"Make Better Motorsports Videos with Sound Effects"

Okay, today I'm going to talk about sound effects, and more specifically, how I go from something like this to something like this. Okay. Hey, let's go. All right. Okay, in this one, I'm going to talk about how I handle sound effects. It's one of my most asked questions on Instagram, and I thought I would break it down. There's sort of two main components when you talk about racing. You've got the visual side, which is cars going super fast and passing each other, all the bright colors.
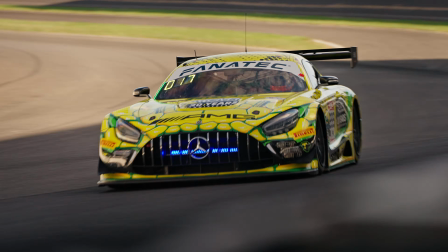(0:38)
But the other side of racing is all about sound. The cars whooshing by, the crowds in the stands, the wonderful sounds on the pit lane. All that stuff helps build the immersive experience that is racing. But a lot of those sounds don't always translate over to the screen. So that's where sound effects come in. They make the experience more immersive and make people feel like they're actually there and not just staring at their screens. My aim is to try to make the viewer feel like they are part of the action again. I'm adding elements that are made to enhance the already existing natural sounds of the cars and the racing. I use a variety of different platforms for sound effects. There's not one golden ticket where this particular provider has great car sound effects, right? But I usually am using Artlist or the Bach Visuals sound effects pack. Those are sort of the two favorites right now. I mean, it changes, but those are my favorites right now. And so for the sake of making it easy, I'm going to use only Bach Visual sound effects packs in this particular edit. I think it's easier a little bit because he does number the sound effects. So I'll be calling out like I'm bringing 43 boom into the timeline. And that way, if you're interested in using the same sounds that I'm using, you can follow along. Link in the description if you want to buy that. Okay, sort of before we get started in all this, here's our base. Here is exactly where we're starting from.
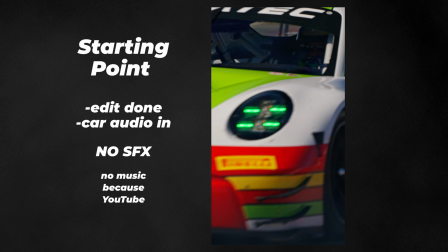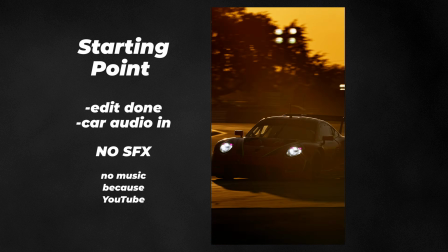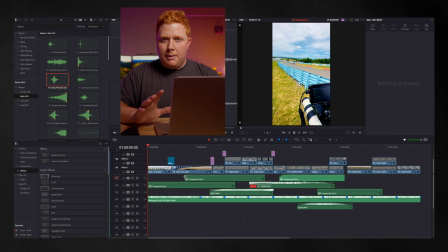(2:06)
So let's get into this. I'm going to mute my music track. I always build my sound effects library by muting the music track first. So at the beginning of the edit, I have this sort of cell phone clip,
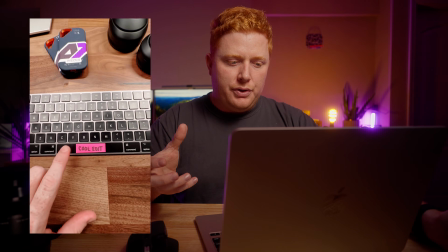(2:17)
and I bring out the phone from the computer screen and then sort of whoosh it down to this sort of cool edit button,
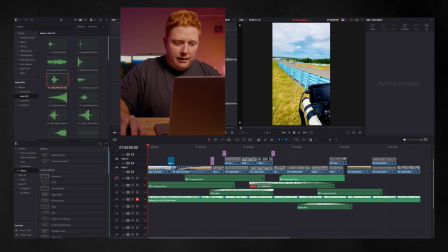(2:23)
right? So the first thing I'm going to need is I want a sound that sort of assists in that whoosh away from the screen. Let's see. I'm going to pull number 10, which is a bit of a deep whoosh. Whoosh. I feel like I'm saying whoosh a lot. I'm going to line that puppy up with this little cut in the scene here where I pull away from the screen.
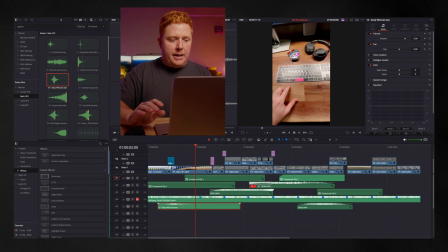(2:44)
Okay, I like that. I'm going to add a little bit of suspense on the build up that sort of ramps into the main edit. I'm going to bring in this number 18, this knife's edge, because it has a bit of a click, because you actually see me clicking on the keyboard, I think it'll sort of assist in that a little bit.
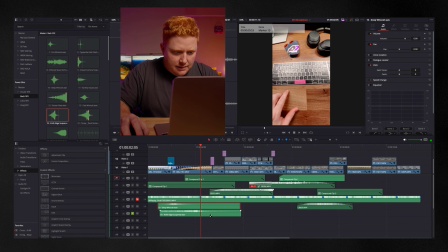(3:05)
Gonna solo the track, put a marker where I think the impact is, line that impact up with the split in the clip.
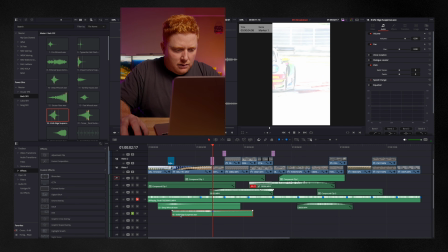(3:13)
I don't want it to be quite this long, so I'm going to shorten it and sort of fade it in just a little bit.
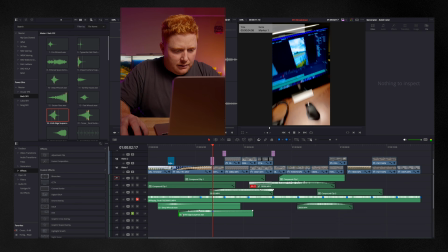(3:19)
So I don't want it to last very long. Okay, back to the beginning. I think that's close, but the riser itself is a bit on the top end,
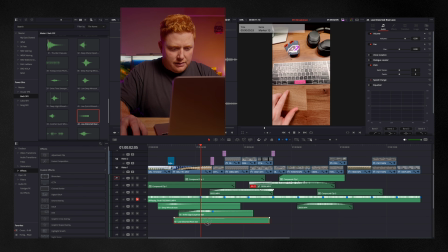(3:30)
so I'm going to add this number 43 low distorted riser, which is going to give me a little bit more bottom end as it ramps up.
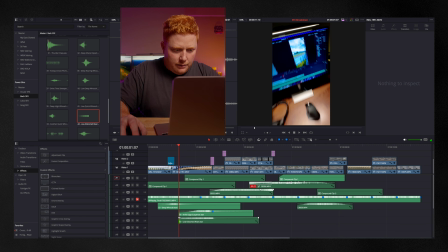(3:36)
Bring that up just a little bit, shorten it up just like the other one, ramp it in. I don't want it to last too long.
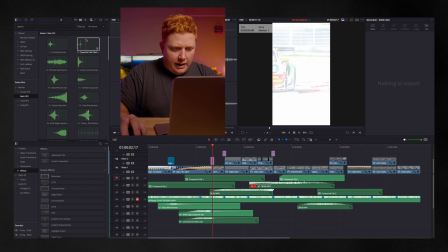(3:44)
All right, I'm going to add this little number 9, which is a bit of a camera snap. I'm going to add that in sort of to assist in my sort of spacebar click.
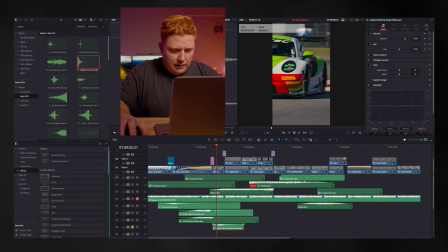(3:53)
Find the impact point. Again, drag that over to where it actually impacts.
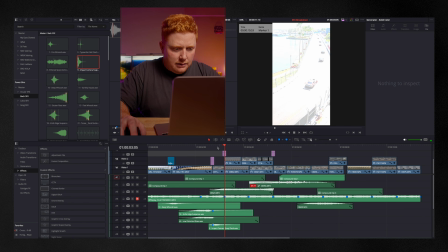(3:58)
Listen to this guy, solo it, make sure I'm lined up correctly. Okay, I like that. I got this really quick fast clip going into 3 clips of slow motion. I find I like to add a lot of sound effects when I'm switching speeds, right? So like anywhere a car flies by the frame, of course you need sound effects to add that whoosh and that impact into there. But I'm also trying to assist the viewer with realizing when I'm switching speed. So if I'm going real fast into slow motion, or if I'm going slow motion into real fast, I'm trying to build a bit of a sound stack here that assists in that change of speed.
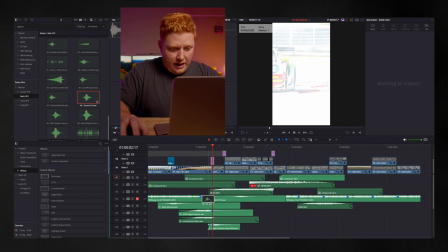(4:35)
All right, I'm gonna bring in number 49, a little scratch fill. This is the 4th sound just on this first layer, right? I'm gonna bring this in as a bit of a whoosh to help assist it. I like that, but it's not quite there.
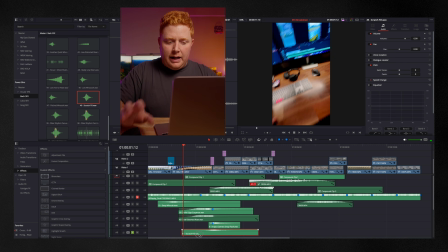(4:48)
It's a bit it's a bit slow, but I like how it sort of reverbs after the sound effect. So I'm gonna add number 1, the fire whoosh, which is a bit faster and more violent on the front side of that 49 scratch fill. Yeah, that gives me a lot more of a hectic into the car, into speed, where now we're racing at speed.
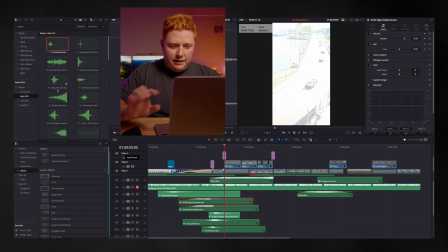(5:10)
Okay, now moving on to the second part of that of that little 1 second clip. I've got a second flash that goes into slow motion. I'm gonna pull number 7. Number 7 is one of my favorites in his pack.
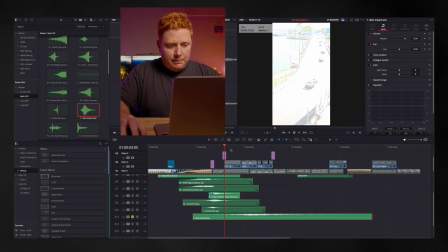(5:20)
It's a bass impact. I'll solo this up. I'll try to find the impact point. Just line it up here.
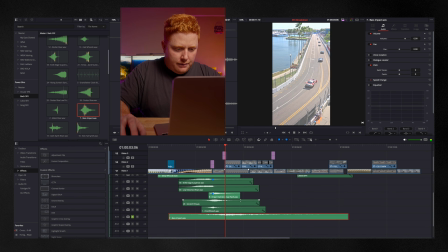(5:29)
Find that impact point, and I'm gonna put a marker down. Gonna line that up where the clips split.
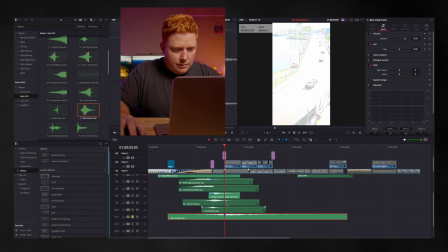(5:37)
Let's make sure we're good. I like this one because we're going into slow motion and there's a big sort of reverberating low end tail after the impact too, which is gonna be good.
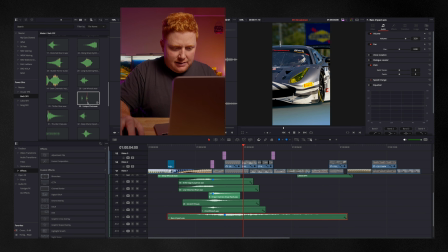(5:49)
Sometimes on these camera flashes, I like to add this number 32, this little deep sharp piece.
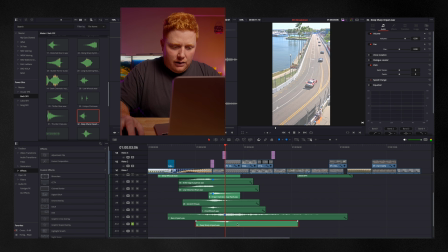(5:54)
Just think it sounds good with these little flashes that I got on. We'll line it up. We'll find the impact point, same as always.
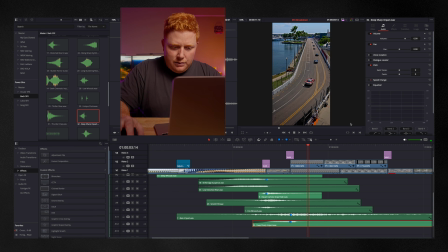(6:05)
Shorten it a little bit. A lot of risers I like to shorten. I don't like long drawn out risers. I like this number 32 for this camera flash, but I do, just like the first one, I want a little bit more low end on that riser. I'm just gonna copy this number 43, this low distorted riser.
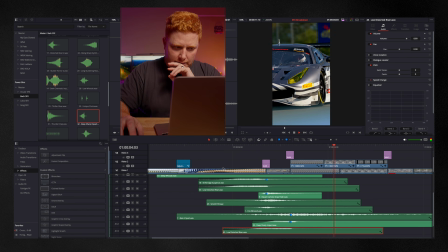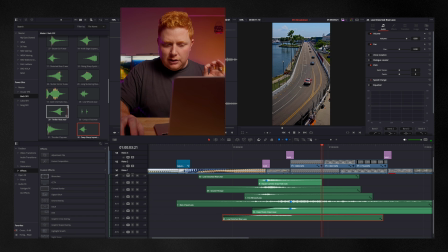(6:26)
I do like it, it sounds good, but I'm lacking a little bit of impact, so I'm gonna bring this number 16, this tail synth in, and that's gonna give me sort of a boom when the slow motion clip hits in. I want a little bit of a sort of whoosh when I roll into the slow motion clips, a little bit more than that bass impact is giving me.
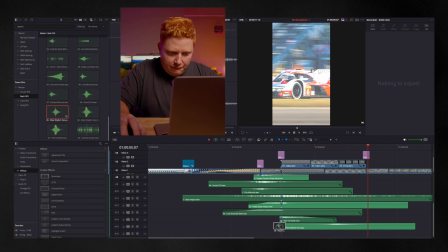(6:49)
So for the second clip, I'm gonna put this number 39 filter rhythm pan in.
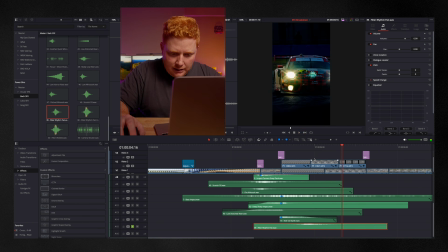(6:55)
So I'm gonna put this number 39 clip in. I'm actually gonna slow this down.
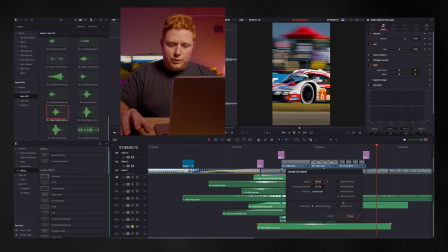(7:02)
It goes a little too fast for me. I wish that the whooshes were a little bit longer in some of these cases. I make sure I don't add pitch correction, right? I'll shorten it up. Now it's gotten really long. We'll shorten that up. We'll line that up with sort of the second clip. We'll have it sort of feel like it's hitting in.
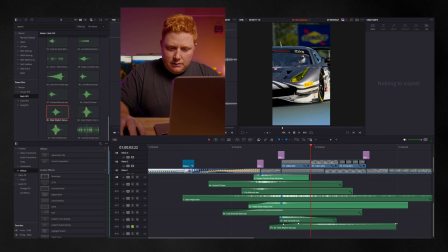(7:18)
We'll fade ourselves in and out. A lot of low end on this one. I'm gonna turn it up just a little bit. I want a little bit more. Okay, I'm pretty happy with everything so far. I think we've got a good sort of first 4 seconds. Now I'm gonna focus, so I've got these 3 slow motion clips, but then I go right back into normal speed, right? I do like coming in and out of slow motion to normal speed. So I need something, I have another camera flash there.
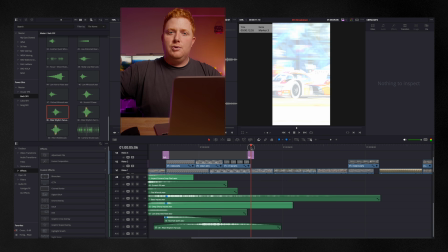(7:51)
I need something to sort of ramp me back in super quickly to that speed, like a really fast sort of ramp in. To sort of build my base here, I'm gonna put another low distorted riser, line that puppy up. I don't want it to be long. I want it to feel a little bit more like a riser for a whoosh, so I'm gonna make it really short.
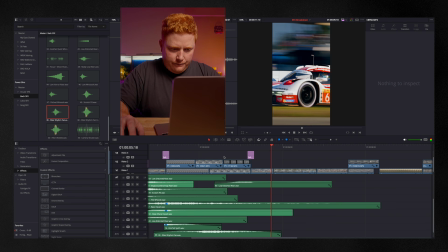(8:11)
That's good. Okay, I like that. Now I need to build the whoosh part of it.